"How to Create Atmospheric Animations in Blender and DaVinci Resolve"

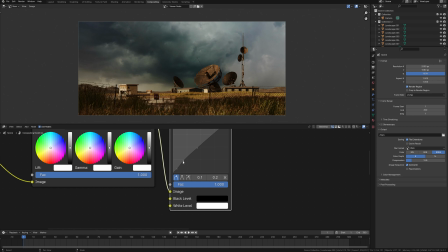744s
Just not too much.
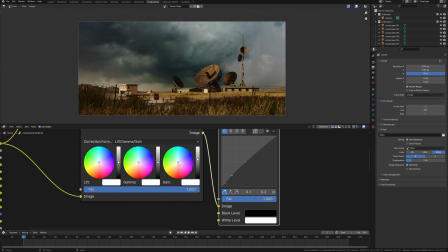747s
Exaggerate gain to add more lights in the light parts of the render and maybe pull color to the warm tone. But lift relates to the black point of the image, I pull lift to some color closer to the sky's black point.
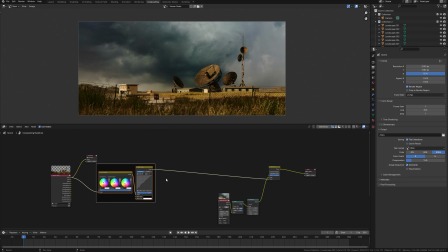767s
As we can see, the image is already much interesting. Next I want to work with depths. For cinematic artwork, doesn't matter static or animation, depth is crucial thing.
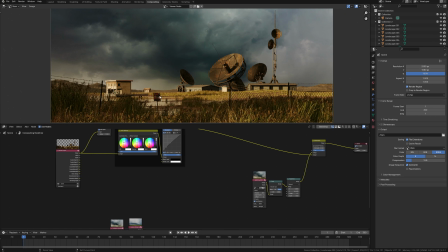782s
That is why I need a depth render path. To work with depth render path in Blender we need map range node.
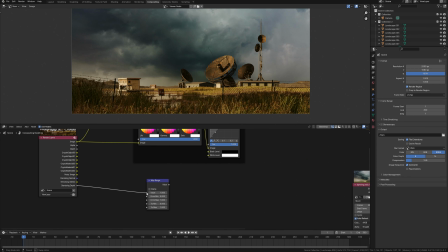792s
Connect the noise depth to map range and this is our depth path.
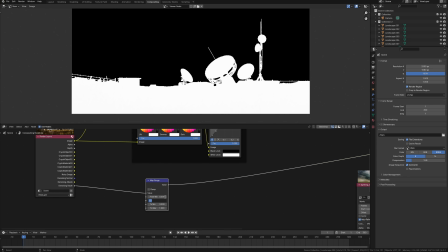798s
So I can choose the necessary part of the whole range.
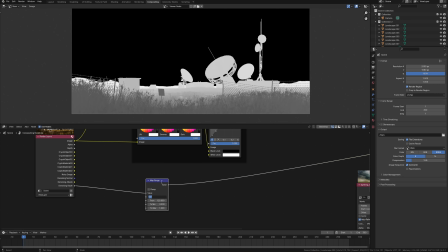802s
I don't need the foreground, I need everything closer to the horizon.
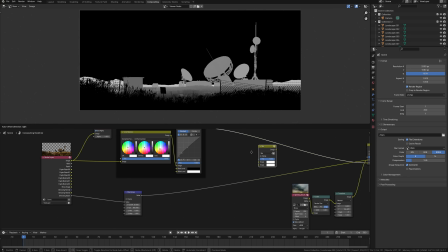810s
Okay, add mix color node to the main compositing line
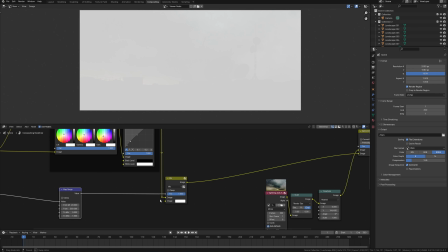814s
and I'm going to use this map range as a factor and change the blending mode to screen.
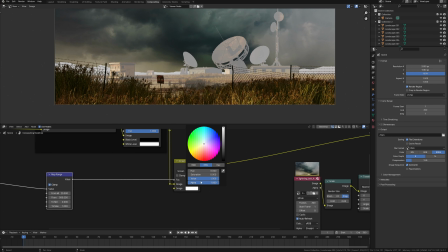822s
Now using mix color I can change the color and add the correct depth color.
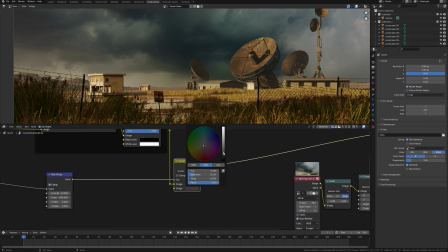829s
It brings such a picturesque effect to the artwork and combines 3D render with real video footage. I need to select a color closer to the sky color so
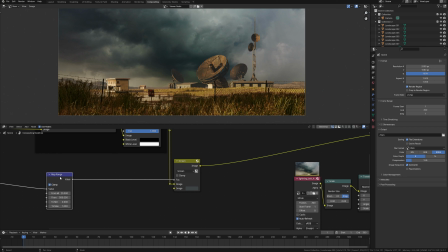842s
that this horizon line will merge with the sky by color tone. Maybe like this for now.
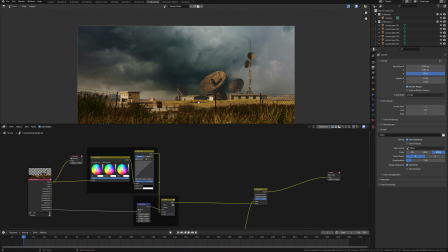852s
I want to add some gaze to this horizon and cover it with some fog.
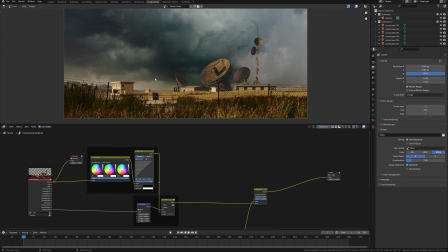858s
This should be the one environment, it must feel like these clouds are above the station. So I need another map range node. Connect the noise depths and select the range of necessary depths.
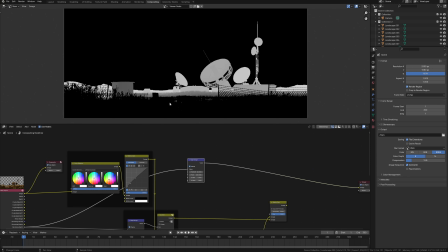877s
Also, I need to touch the part of the sky, but as we can see, I have only information from the render without sky. That means we need to add this information.
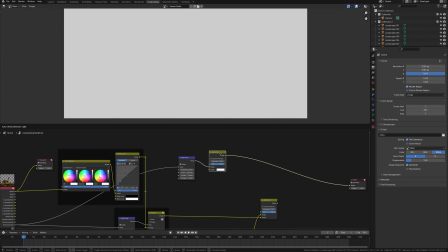889s
I add alpha over node, and I have the alpha channel in the render layers.
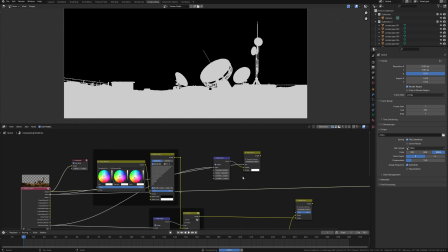895s
So I can use this information as a factor here, just reverse connections.
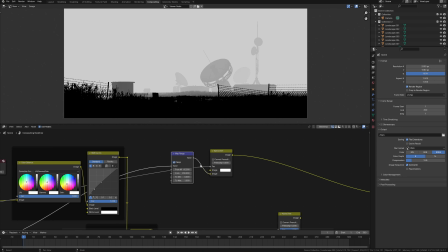903s
Now we add sky to the depth path, but if I zoom it,
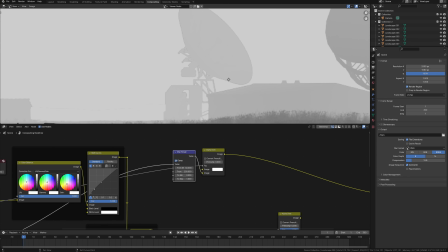908s
we may see some unpleasant artifacts like this dark line between alpha and render.
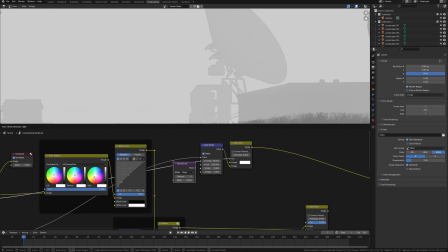916s
To remove this, I add a road node and add this to the alpha channel.
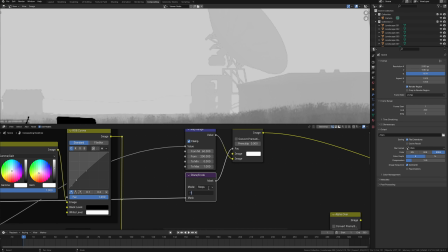922s
This node allows us to shift the alpha channel and remove this border on some steps, and now it looks correct.
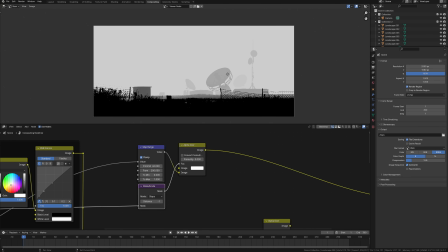933s
But I need to use the sky only part which is closer to the horizon.
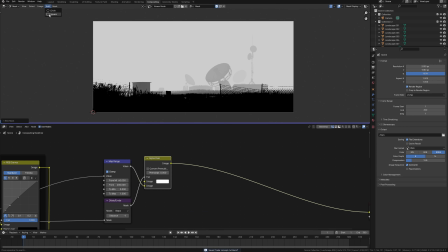938s
To do this, I need a simple mask. Add a new mask, scale it. I select these 2 points and make feather to create a soft border of this mask.
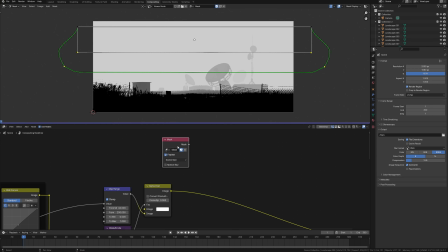957s
Next, I need a mask node to select this created mask, and everything combines using the color mix node.
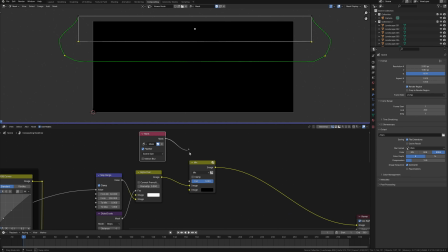964s
Change this color to black and use this mask as a factor.
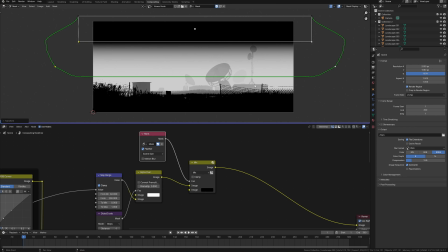969s
In this way, I can select what part I want to use, just move this mask.
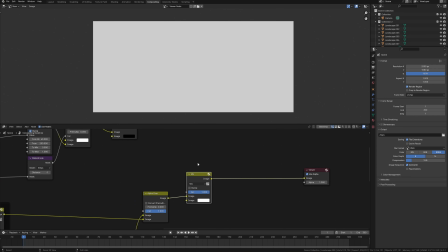977s
So, I add a new color mix node to my render and going to use all these nodes as a mask. Look at this.